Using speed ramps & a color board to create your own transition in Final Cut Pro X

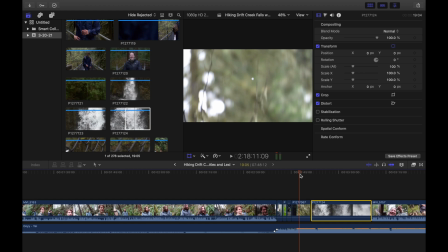[0:00]
Alright, what's up everybody? Finley King here. Today I'm doing a transition lesson. Essentially what I'm trying to do is I'm going to take this water droplet shot that I have here that I just took on a hiking trip a few days ago, and I'm going to create my own transition into this waterfall clip. Now, these two clips are not actually super similar. The only thing that is similar is that we have movement, going down in the camera.
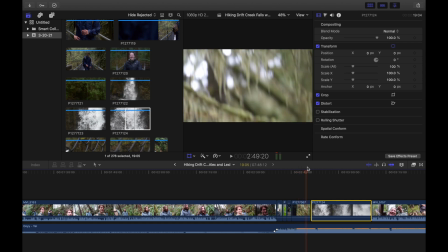[0:27]
So when I was shooting this, I was moving my camera downward. And then when I was shooting the waterfall, I was also moving my camera downward. So in order to sell this transition, I'm going to have to do some things. So first, I'm going to look where I want to make my cut.
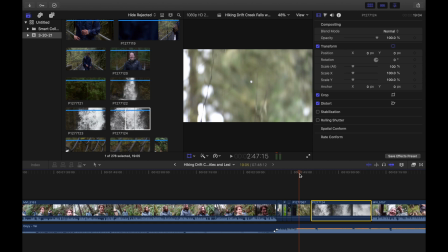[0:42]
And essentially, before I cut, I have to think about how I'm going to sell it with motion. And essentially what I'm going to do is I'm going to speed up this end section. As you can see, the water begins to fall. The water droplet here begins to fall. And then it starts to kind of get blurry and the water droplet goes out of frame.
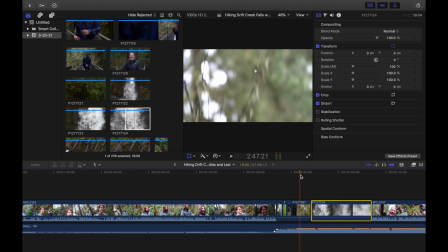[1:00]
So I have to think about, like, right here is where I want to kind of start to make my transition. And I'm not really going to want any of this footage at the end. So what I'm going to do is I'm going to speed it up.
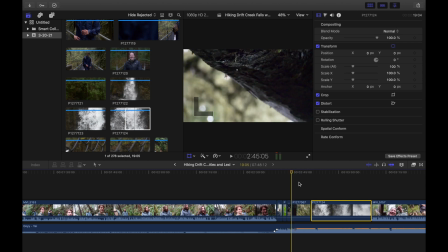[1:10]
Now, I shot this originally in 180 frames per second on my GH5, which means it's really, really slow.
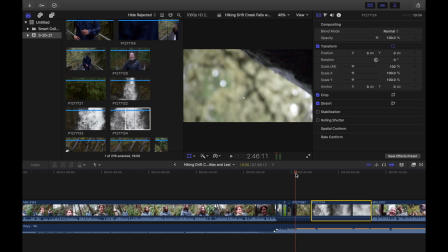[1:18]
And in order to get more motion blur, in order to sell this transition, I'm gonna have to speed it up quite a bit. So what I'm gonna do first is I'm gonna decide where I wanna cut that drop. And essentially, with the song going here, I want it to occur right at the bass drop.
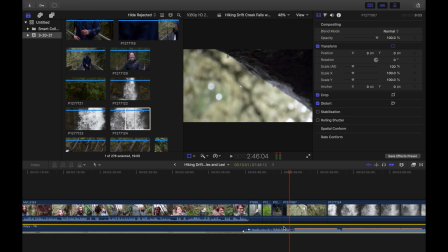[1:34]
So anyway, but we're not gonna worry about that quite yet. So I'm actually gonna turn off the music for now.
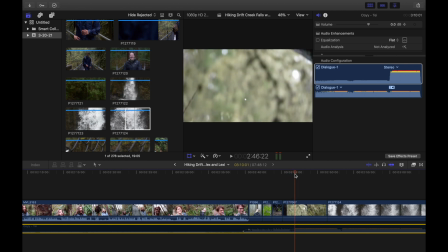[1:41]
So I think I'm going to probably want to cut this clip right around here, or this is where I want it to start speeding up.
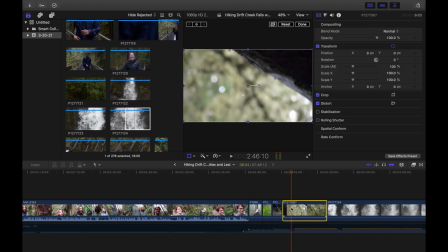[1:46]
So what I'm going to do in Final Cut Pro X is I'm going to click on the clip, I'm going to hit I and
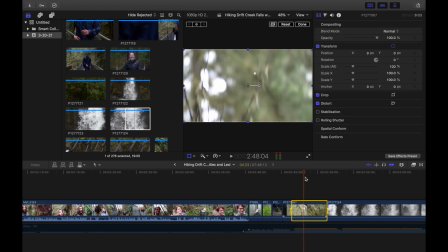[1:53]
O, set your in and out points, and I'm going to speed up the rest of this clip by a pretty heavy percentage. Like I said, I shot this in 180 frames per second, so in order to speed it up, I'm going to have to speed it up a lot in order to create more motion blur to sell the transition.
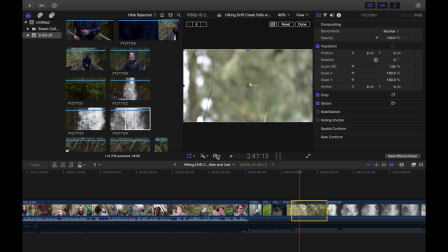[2:08]
So after I've selected my in and out points here, what I'm going to do is I'm going to go into the speed function or time functions here, and I'm going to create a custom speed up because the ones that are set up on Final Cut Pro X are only 2 times, 4 times, 8 times, and 20 times, and I actually want to speed this up by 5,000%.
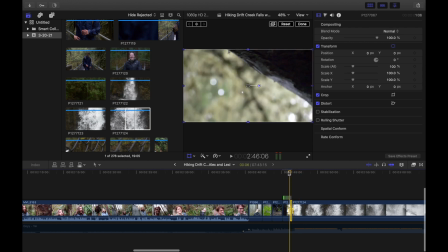[2:27]
And as you can see, as soon as I speed it up to 5,000%, it is really, really small. And if we watch it back, you'll see that happens really, really quickly. And essentially, when you're creating transitions on your own, you really want them to occur within,
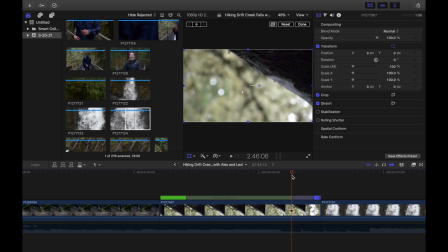[2:43]
I would say, about a 6 to 10 frame span between the two clips. And what that means is, so I have this going at 24 frames per second. I want the end part of this clip to only last for 4 to 5 frames.
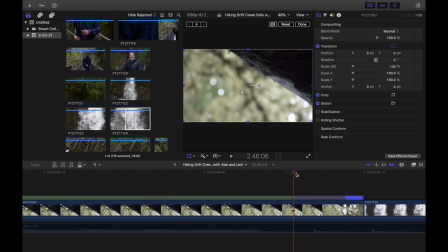[2:57]
So as I scan through this, you can see that it begins speed ramping right here. So what I've done is I've created a speed ramp, and it begins speed ramping right here. You can see the little green, and this is showing the separation of speed.
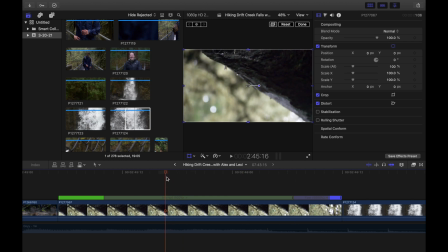[3:11]
So we have this part of the clip going at its normal 100% speed, and this part going at 5,000% speed.
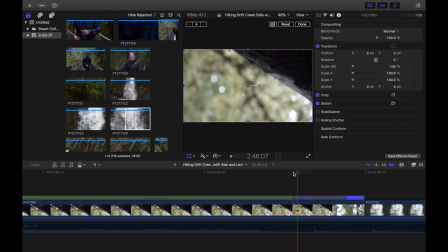[3:17]
And the 5,000% is only occurring for 1, 2, 3, 4, 5, and then it's done. And that is exactly how we want it. And 1, 2, 3, 4, 5 frames. I should have identified that is occurring for that many frames. So what I'm going to do is I'm going to count out 1, 2, 3, 4, 5.
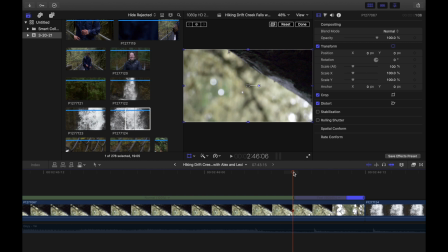[3:36]
What's up, Levi? So I'm going to count out 1, 2, 3, 4, 5 frames. And then what I'm going to do is I'm going to cut the clip. And I'm going through the frames by just using the arrow keys on my keyboard. Then I'm going to drag over and I'm going to cut it right at 5. Now I have to do the exact same thing with the waterfall clip.